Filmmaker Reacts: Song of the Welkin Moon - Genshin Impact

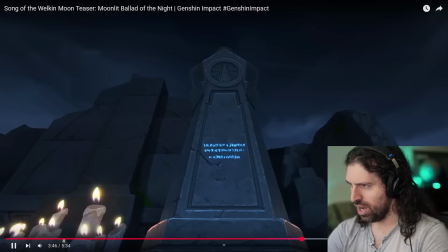747s
and who is this guy? And it's just oh, and then it just cuts so fast,
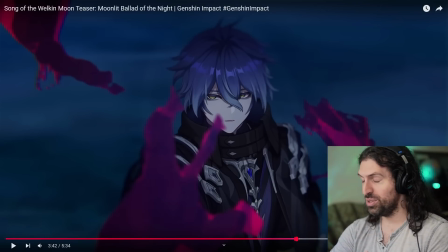754s
and you get a sense that this person is incredibly dangerous, and it is not someone who you're gonna mess with.
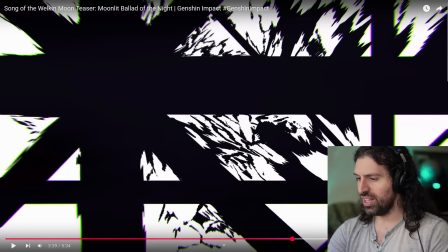761s
And the fact that he dispels this, like, goes through like a graveyard here, all the way to this guy.
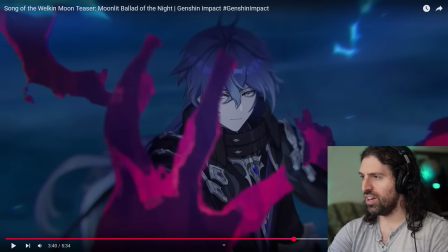768s
Then he just says, nope, be gone. It's crazy.
I'm afraid you have the wrong person.
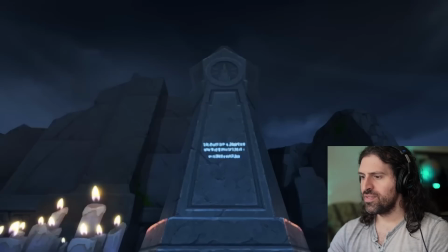775s Now, be gone.
And he just casually, that's so cool.
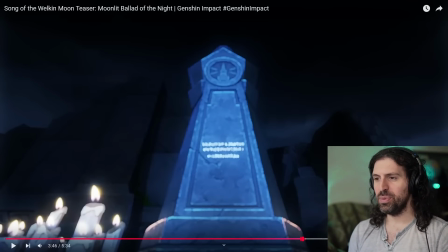781s
The sort of power scaling of these new characters tells me that, oh, this guy's incredibly dangerous. He doesn't need rituals. He doesn't need anything. He just said, wild. And there's this imagery of the cemetery again.
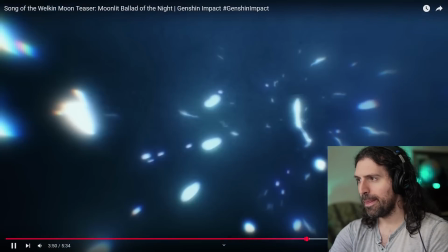794s
Still blue. That was so cool, man. That was so much fun.
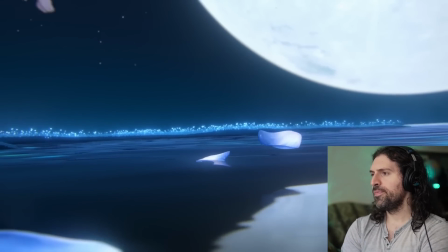801s
Great character intro. Okay, now the piano's back alone.
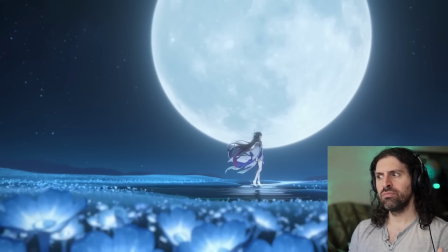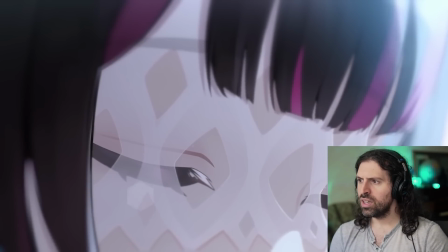813s
More focusing on the hands here.
In the water, the future mirrors the past.
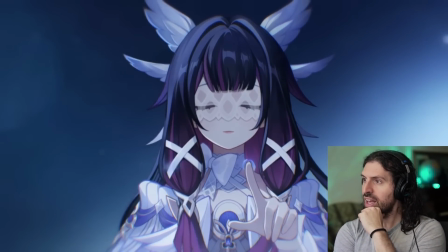818s
I recognize her.
The Yes. veil of lies is slipping.
Cool.
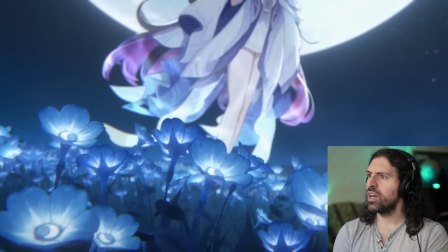825s Time is short. The moon's fall is nigh.
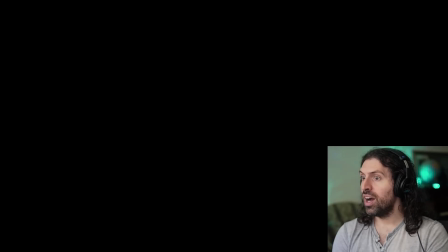830s
And the blue melts into red. And it denotes a transition is happening in this world.
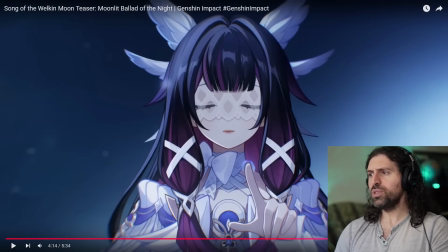838s
Yeah. That was fantastic. I recognize this character. She was from that video where there was like it was all the leaders of the Fatsui, right? And they were there, and you had the captain, and it was her, and then Arlecchino, and all these people, and it was just like, who are these guys?
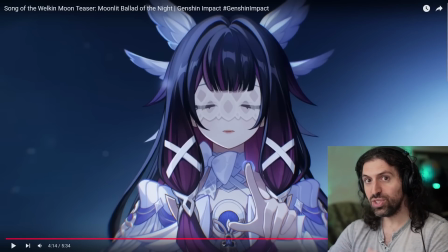857s
And we're finally seeing her again, right? It's been so long. That's crazy. But I really like this.
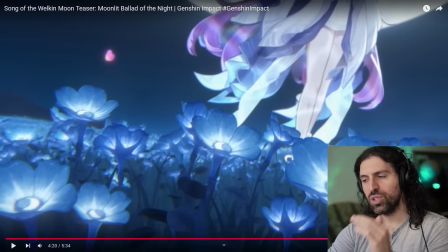864s
She's kind of like almost heralding in this change. We focus so much on the blue and how that's a constant in this video, in this world.
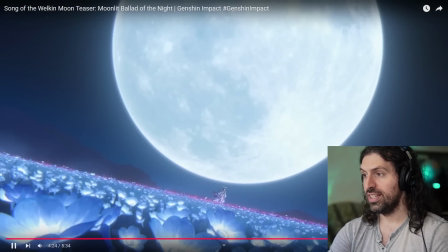872s
And then it's going to change right now. It's a beautiful shot. That's a fantastic image.
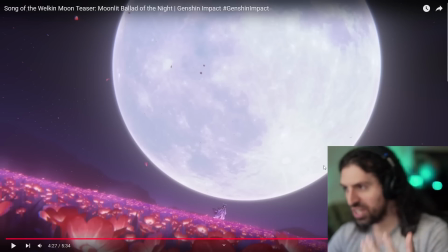880s
This is a fantastic composition. Again, the moon is becoming bigger in the frame. If we go back here, check out this first shot.
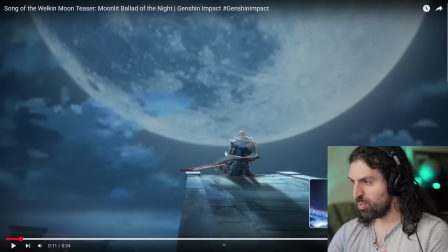887s
It's gargantuan, but it's just becoming even more prominent in the frame, even brighter, even more powerful.
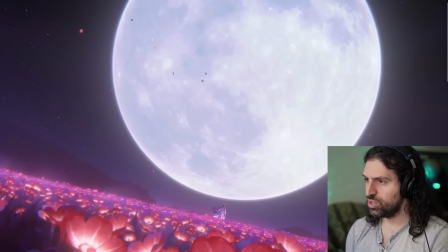894s
And in this case, red. Change in the world is occurring. So let's see who's left here.
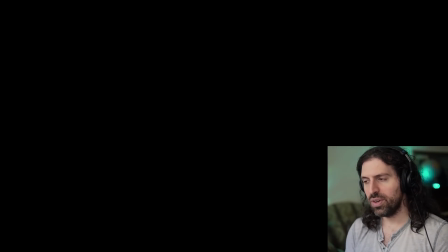900s
Are we going to close the story out, the narration maybe? That's what I would do.
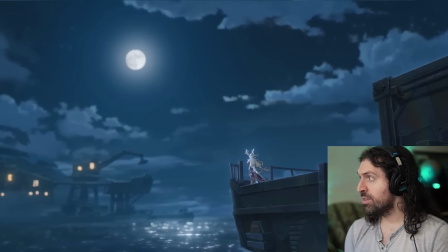905s
Who the heck is that?
Here at last. And things look even messier than last time.
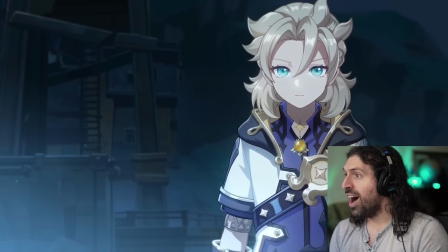915s Well, Miss Alice, Albedo! shall we begin?
No way. Miss Alice.
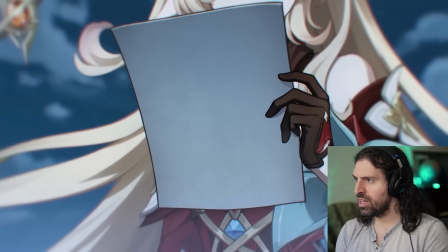924s
Is that who made him or something? How the heck?
There's no rush, and I'd like to catch up with an old friend first.
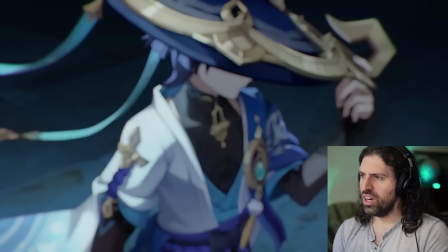934s And you, young man?
Who's the new Archon? Oh!
Let's part ways here.
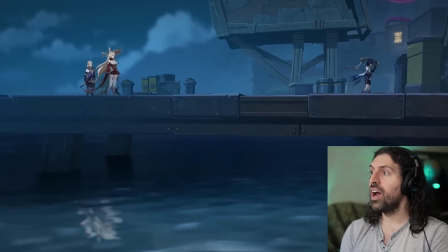940s
No way, the Wanderer?
I have an old score of my own to settle.
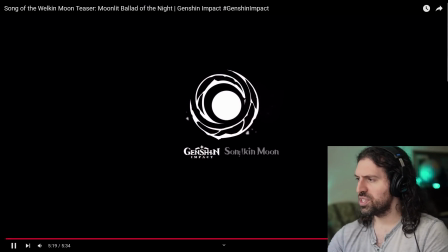946s
Oh, things are getting interesting, man. We're getting characters interacting who we never could have imagined.
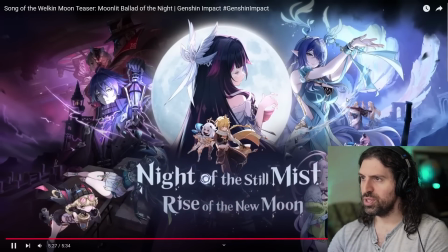954s
And then we get this awesome connected imagery. I love this. And we have, what was her name? Columbina, right? And then we have here this character and this character opposed, which I think is so cool. And even in this artwork, as she was kind of reaching through to get to this character, and he said, "Nope, be gone, lady."
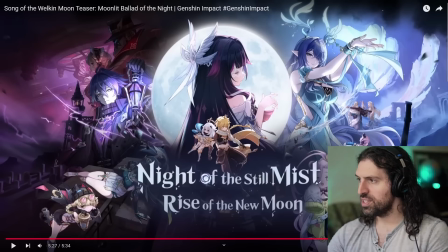972s
Then we have these guys. Everybody's kind of placed how they were in relation to this narrative, which is so fun. Night of the Still Mist, Rise. And there it is, Rise of the New Moon, the red moon, as you can see the transition here around it in this circular composition.
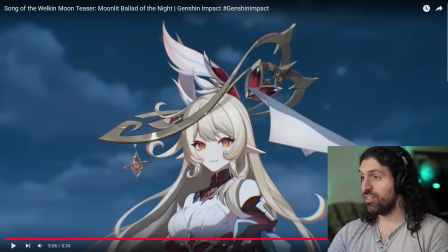986s
Yeah, man, fantastic. So much fun. I have no idea who this is. I have a couple questions for the lore master.
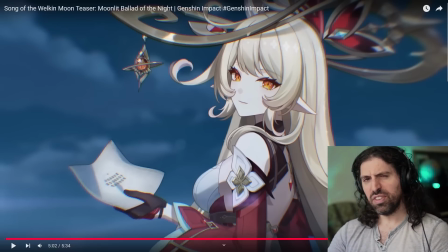992s
So number one, is this the end of Genshin? Like, when is Genshin ending? Is it ever ending?